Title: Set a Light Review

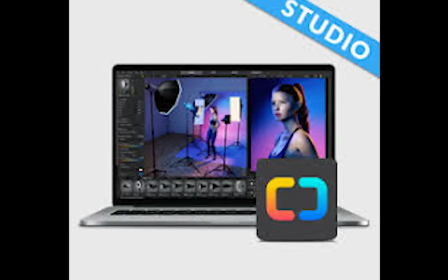[0:00]
Satellite 3D is a virtual studio software that lets you plan out shots in terms of lighting for a shoot,
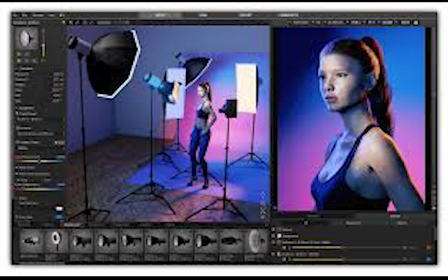[0:05]
saving money and time, and is especially helpful if you're renting equipment or space.
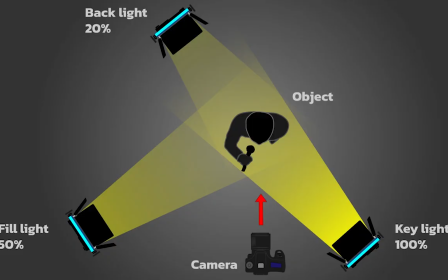[0:10]
There's a lot of detail in this software, and I think it's pretty cool actually. Today I'm going to be talking about three-point lighting theory and a few other basic lighting setups. Three-point lighting uses, well, three lights, one being the key light with the most intensity, creating the brightest highlight.
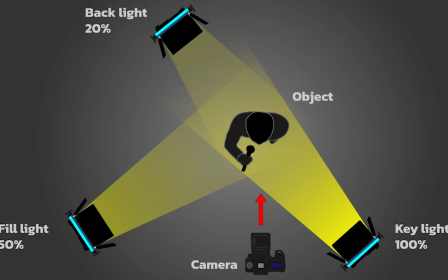[0:25]
Second is the fill light, which balances the shadows created by the key light. Lastly is the backlight. This is usually the dimmest and helps highlight the subject so they stand out from the background.
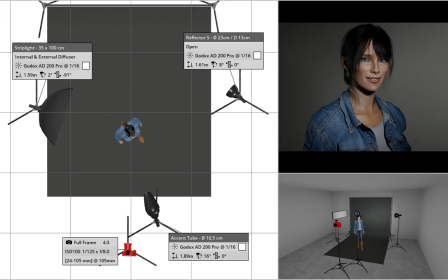[0:36]
I wanted to use the same three lights in each setup to really play with the versatility of one three-point lighting setup.
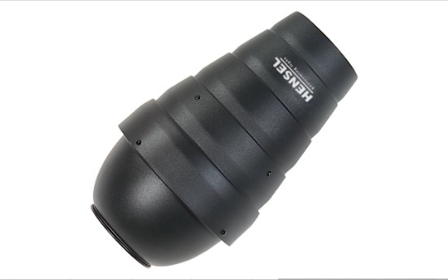[0:43]
The key light in my setup is a 10.5 centimeter accent tube, my backlight is a lamp reflector, and my fill light is a softbox.
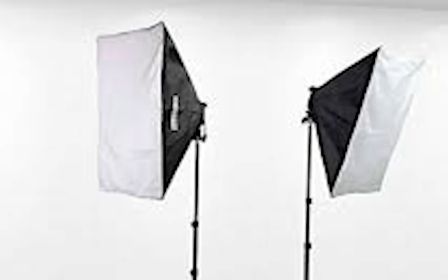[0:52]
Softboxes are a horizontal tent shape made with a front panel of translucent cloth that's used to diffuse the light and create soft light.
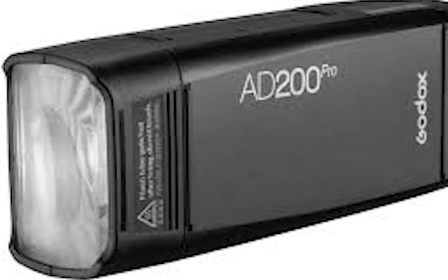[1:00]
Soft light has much more diffuse shadows compared to hard light. A Godox AD200 Pro is the light source used with each of these tools.
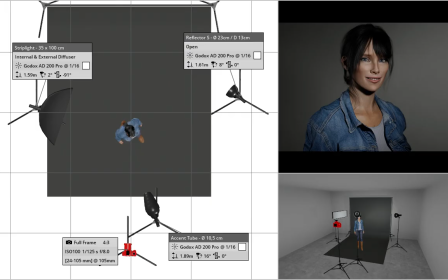[1:09]
I named this setup Hope because even though the model's expression is a little creepy, I imagine I'd use this setup of direct and diffused light in a scene with uplifting and soft emotions. The key light is pretty straight on, creating a well-lit and bright subject.
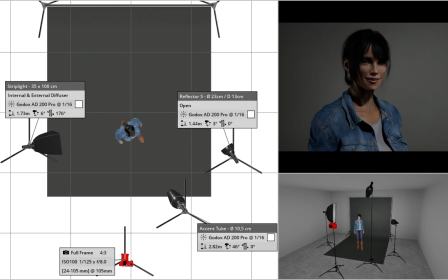[1:25]
This next setup has a really simple change that makes a huge difference. The key light is almost pointing straight down onto the subject's face, creating a very dark, mysterious, and ominous look. I aptly named this setup Fear. I started to get more comfortable with Satellite 3D and had some fun with this one.
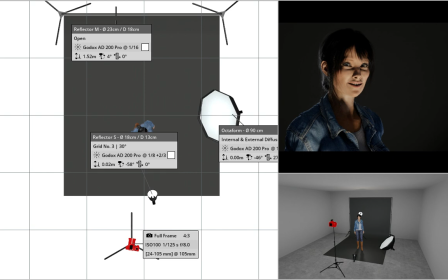[1:45]
Inspired by horror with very unsettling, unnatural shadows, both the key light and softbox are placed on the ground, angled up at the subject's face. The backlight was set up as a hair light farther back, but almost directly behind the subject, giving her an otherworldly glow.
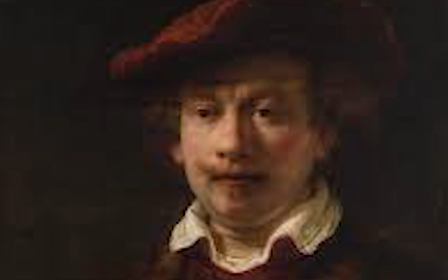[2:04]
Next is the Rembrandt lighting technique, which is my favorite lighting technique I've learned about so far.
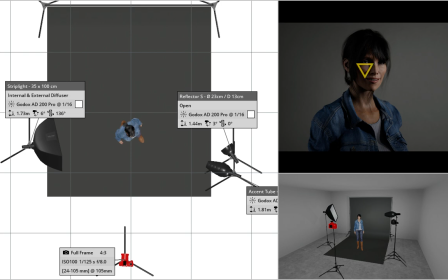[2:10]
Rembrandt was a Dutch painter, and one of his signatures is an upside-down triangle on the cheek opposite of where the key light would be.
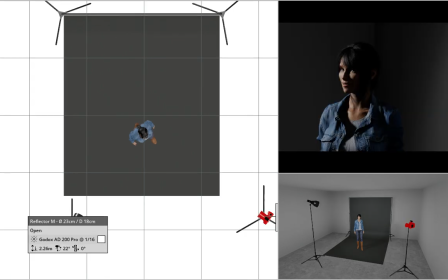[2:17]
I experimented a little more with this technique and tried a more dramatic version with one light, still achieving this upside-down triangle on the subject's face.
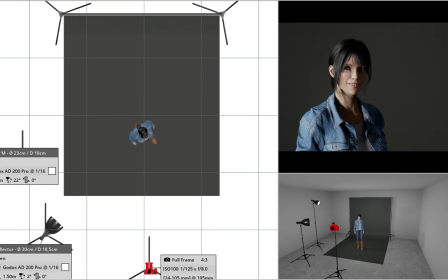[2:25]
These last two, I was just having complete fun. This is called split lighting. I used a softbox and a reflector to shine light only on the left side of the subject's face.
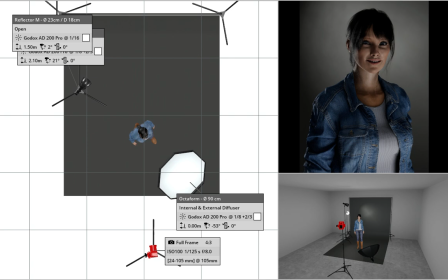[2:36]
On this setup, I only shone one light on the subject's face and used two backlights, one pointing at the backdrop, one pointing at her hair. Overall, I really like how Satellite 3D gives you such a realistic space to plan and play around with.
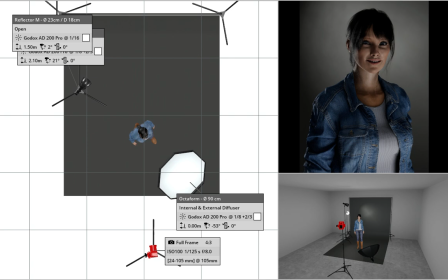[2:51]
If you are a photographer or videographer, make sure to check out Satellite 3D so you can save some time on your next shoot.